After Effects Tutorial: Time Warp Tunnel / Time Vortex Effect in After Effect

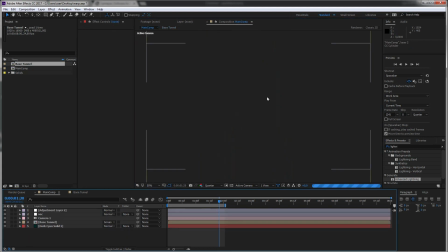(8:23)
And back in our main composition, let's just lock this.
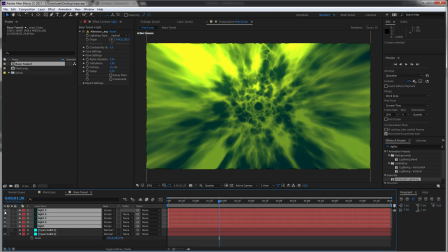(8:31)
There you see those extra strokes. And when we play this back,
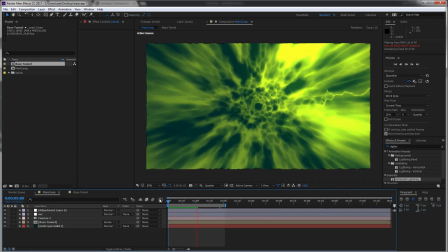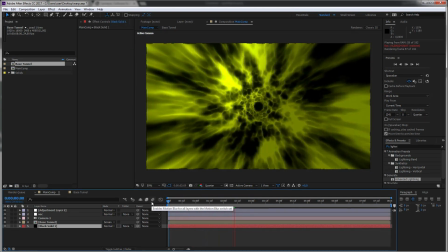(8:44)
perfect. And I love how it just gives it this extra level of detail every once in a while.
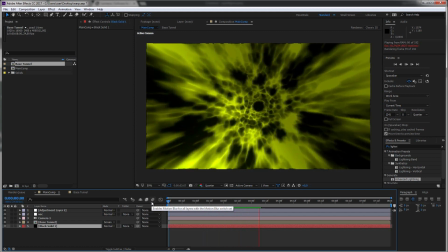(8:49)
And of course, you can play around with that, change the type of your lightning, use more, colorize them in a different way.
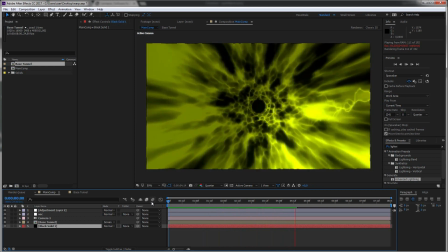(8:59)
But basically, this is how I have created the time warp tunnel effect.
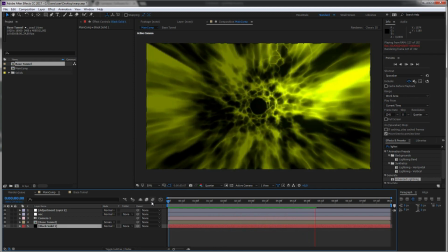(9:05)
So for the animation, let me just give you one or two more quick tips.
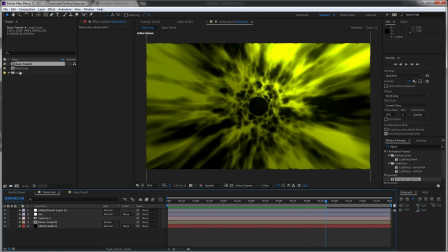(9:10)
Because what you can do when you have your main comp, just bring it into a new composition,
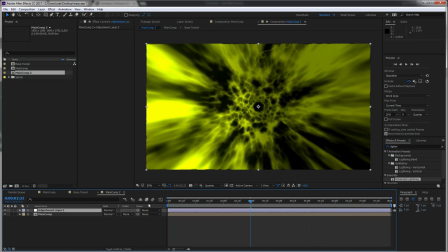(9:15)
and for the overall look, you could create a new adjustment layer and use the optics compensation effect. And what this normally does is fakes the look of a lens, so it distorts your image, but you can reverse that.
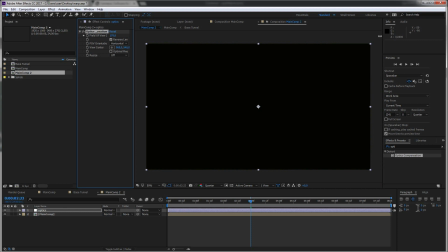(9:34)
And if you go really high with those values, you can see that this could be kind of an animation you want to do here.
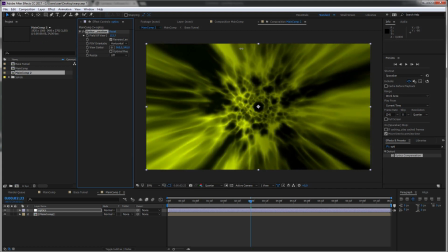(9:45)
And you see, this is just on the still frame where I'm doing that.
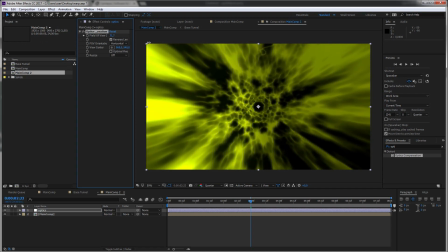(9:49)
So it gives it this really nice edge distortion that you may want to use for that kind of animation here.
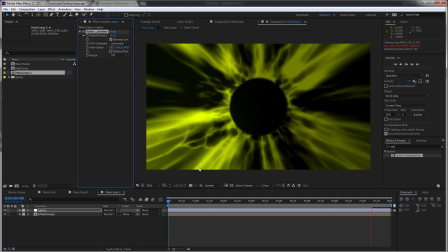(9:57)
Really, really beautiful. And for a final look, there's just one other
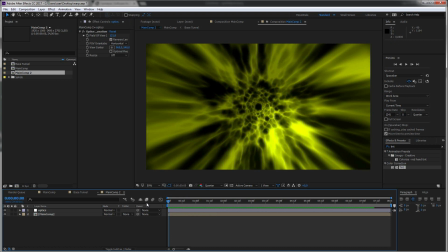(10:02)
thing that I have done to give it more color, more intensity, more of a push into the right direction. I would try to fake some kind of a chromatic aberration, like you would get it with a kind of a cheaper lens. And as we now have this really nice look to the edges of the frame where it gets distorted a lot,
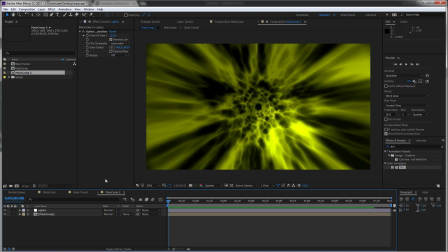(10:21)
I would expect this to look like a chromatic aberration effect. So let's work on this and you will directly see what I'm doing.
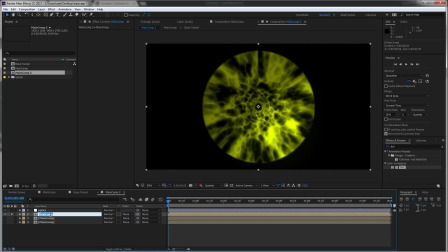(10:28)
I'm copying this twice, soloing it, and call this the green one, tint it, and really go for a bright and shiny green. Copy the effect, bring it to the next one, call this our red layer,
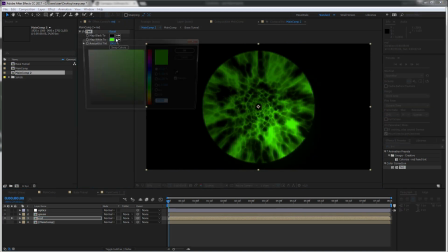(10:40)
paste it onto here, and paste this one into here, and make it red.
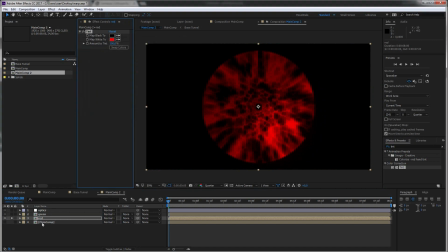(10:46)
Now let's bring out our original one also, and set this to screen.
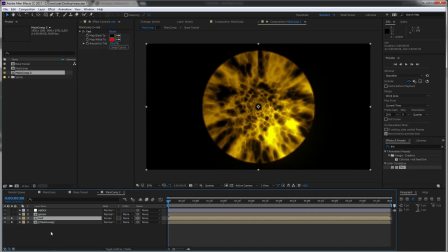(10:52)
So now the red basically tints it a little bit. As I have built everything around the center, I can just rotate it by hitting R and just rotate it slightly in one direction.
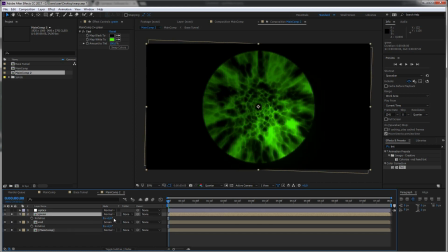(11:06)
Same for the green, but I'm just rotating that in the other direction.
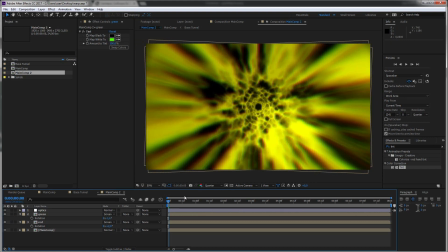(11:14)
And together with our optics compensation, you have that really, really nice look going on.
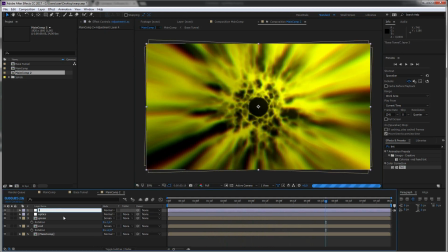(11:26)
Maybe another overall levels effect to just make the yellow more popping.
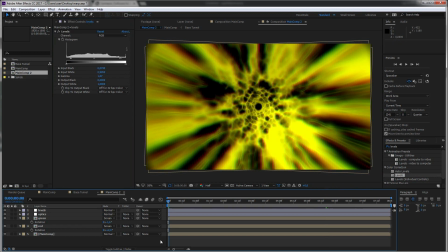(11:37)
And there you go. You have a nice, energetic, energy travel tunnel, or however you want to call it.
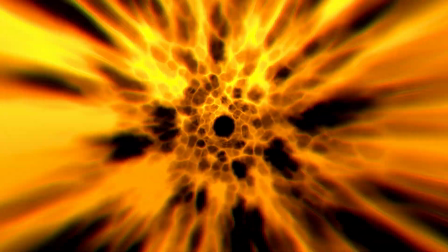(11:46)
So I hope you learned a little bit about how to use the different effects, how to stack them on top of each other,
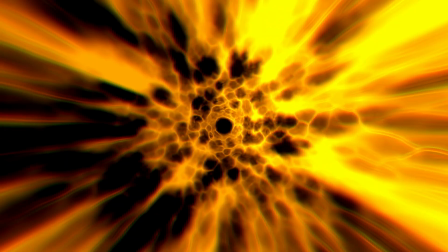(11:52)
and how to combine different layers to create really nice and interesting looks.
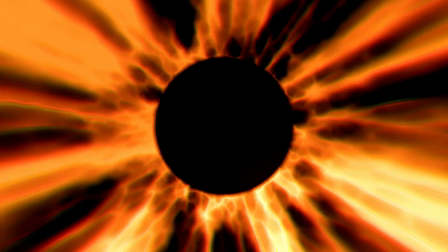(11:58)
And of course, feel free to fine tweak it even more, stack more versions on top of each other,
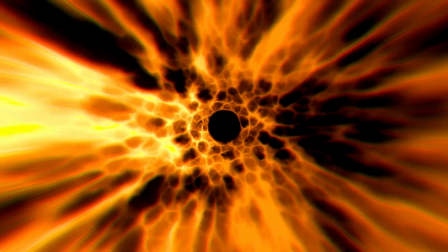(12:03)
tweak on them, or maybe even try to set this whole effect just with lightning effects up.
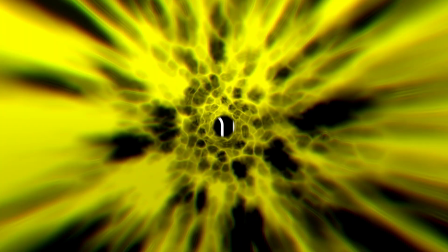(12:10)
Feel free to experiment here as much as you want, and I wish you a lot of fun in After Effects.